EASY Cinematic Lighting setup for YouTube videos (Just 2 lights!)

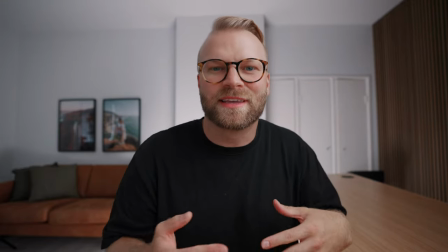I might switch from front angle to side angle to front angle just to change it up and keep the audience engaged. and I like this angle because
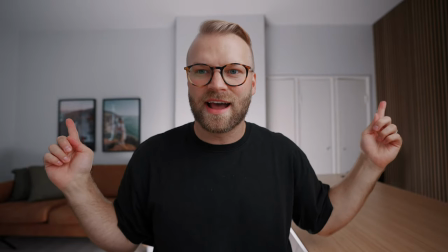I have this like wall square framing my head and then again I have the picture frames and this doors and my desk and the couch all
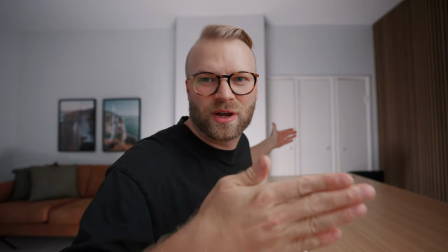leading lines towards me and as well there's quite a lot of space behind me so there's nice depth to the room.
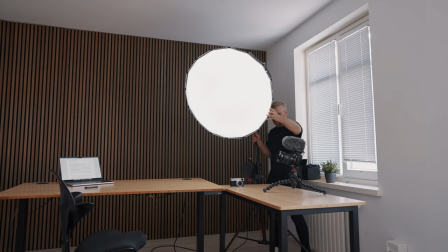For this angle again I'm mimicking the window light so I have my key light 45 degrees to the left
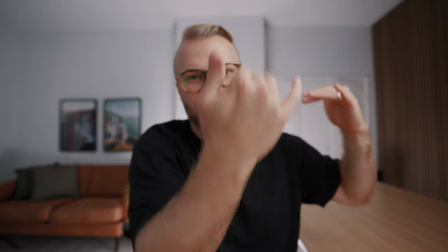up higher above me and then pointing downwards to get that nice reverent lighting.
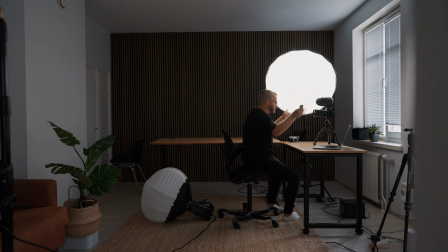For the side angle my key light is at 39% and again at 5,600 Kelvin to match the atmosphere light coming to the room and
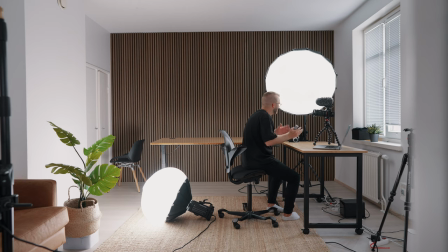then for the atmosphere light to create that ambience I actually have a double the power of the front angle at 65% and this is because in
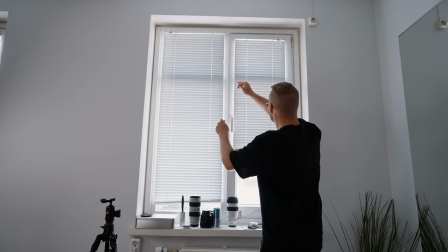this angle I usually have the blinds just completely closed whereas in the front angle I might leave the back window open to let that natural light come in.
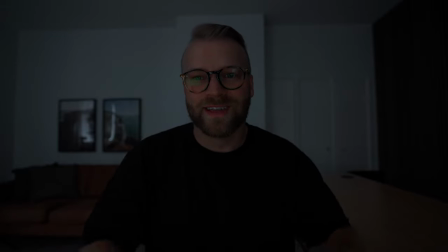So again, this is what it would look like with no lighting on with the blinds closed It's pretty dang dark in the room So then
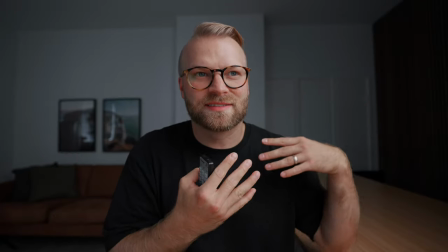with this key light it just lights up my face nicely and mimics the light coming from the window Obviously at this point We have a bit of a
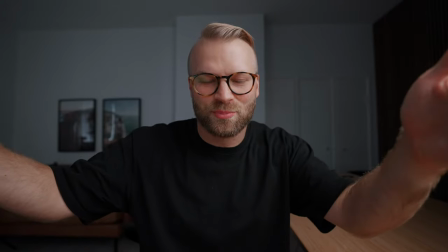problem because there's not much ambient light in the room because the window blinds are closed And we only have this strong key light So we've
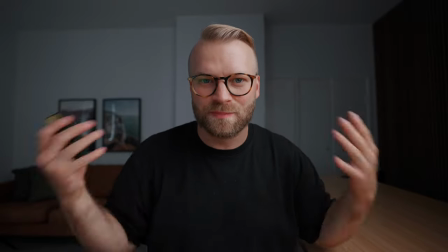got to have an atmosphere light to bounce on the walls and just to balance it all out and that's where I have the 300D with the lantern.
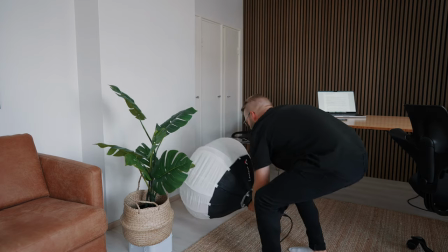I've actually had it placed on the ground behind me and when I turn it on,
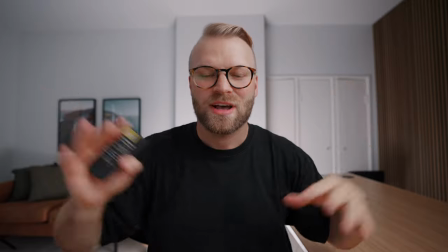voila, it just blasts this light all over the wall, just lighting up everyone and making a nice bright room.
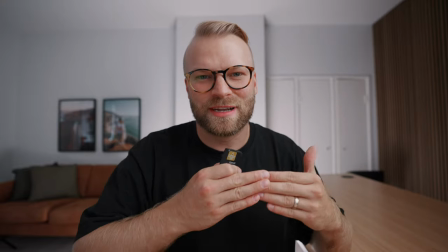Having this bright wall behind me really creates separation, especially because I'm often wearing black,
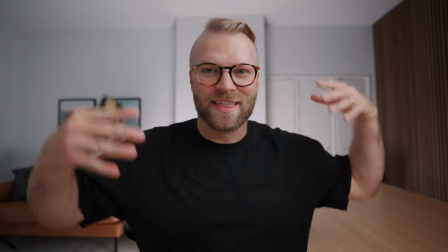so it's nice to have me in the front with black shirt on and a nice white backdrop to create that contrast and separation.
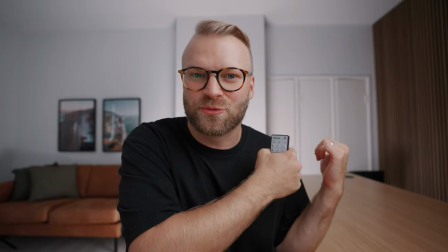I also like the fact that because I have the Aputure 300D with the lantern on the floor,
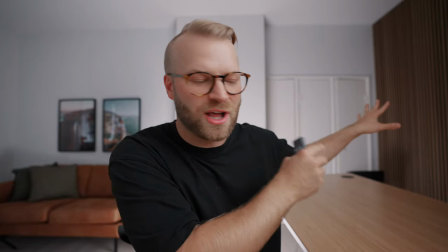I tilt it a little bit towards the right to make it also light up the brown slot wall because without the backlight It kind of just goes really black and dark,
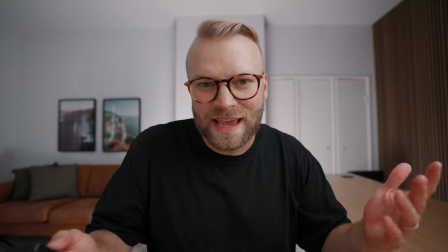but with the light on it makes it just nice and brown looking so again, this is what this angle would look like with no lights on and
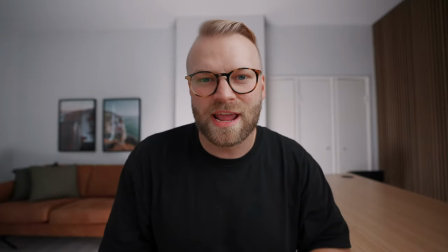This is what it looks like with the key light and then with my atmosphere ambience light again I think this studio angle looks pretty dang good
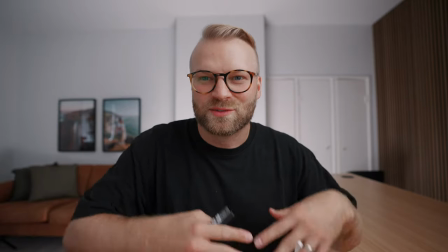I like having that clean look like I said with front angle number one So I try to keep that consistent look throughout all my different studio angles.
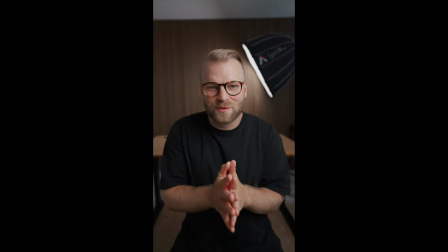And now for angle number three, which is the short form content angle.
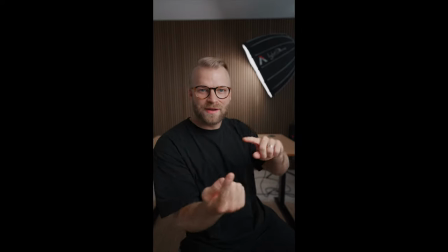And hence, while I'm filming in vertical right now, I flip it all around and everything I have in the front goes to this side of the desk, which means that my Asus 3 and the tripod is here. And then I have this nice wooden slat as the background.
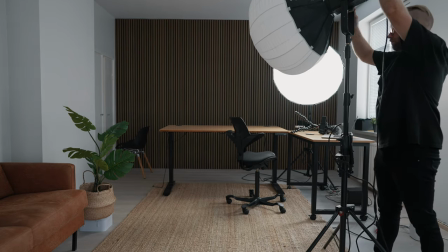For lighting, then I bring the Aputure 300D with the lantern right here, 45 degrees to me.
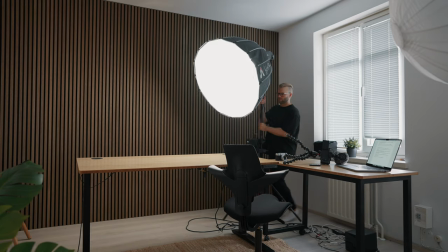And then I have the aperture 300d with the light dome behind me
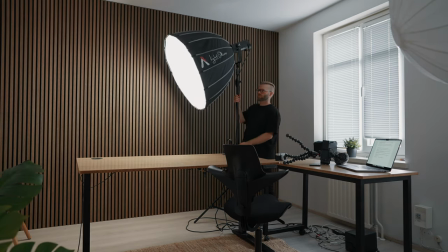to light up the background and as well to frame my head Into the shot.
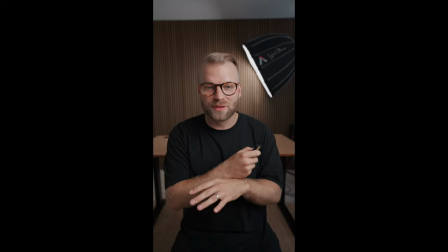So this is what this scene would look like with no lighting on whatsoever
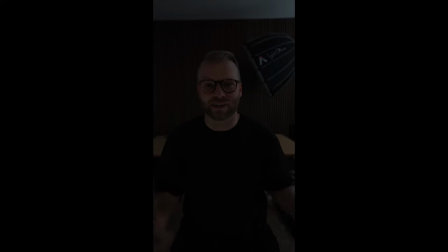Very dark in this room again I have the blinds closed just so I can control everything, but it's super dark right now The only lights really is just coming from my laptop, which I have here with my scripts usually now this is with the key light Oh, that was the wrong one. Now this is with the key light
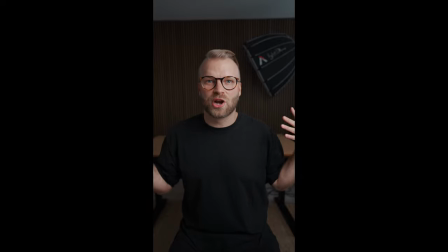Lights me up nicely But obviously the background just looks super dark because there's so much more powerful than the ambient light in the room
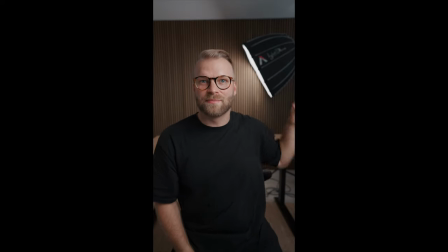And that's why then I have the atmosphere light in the background Lighting up the wooden slats and as well just creating this nice little frame around my head Looks pretty dang good, eh? I mean this is nothing and then this is with both of them on in my opinion this is a really nice clean looking angle.
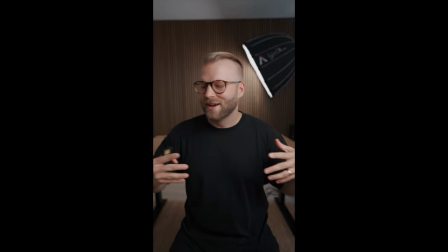Again, I like having pretty light, earthy tones in my studio angles, so that's why I love having this brown wooden slat to bring those nice earthy tones into the shot. But can you imagine, just with two lights, I'm able to create those three different studio angles for my YouTube channel.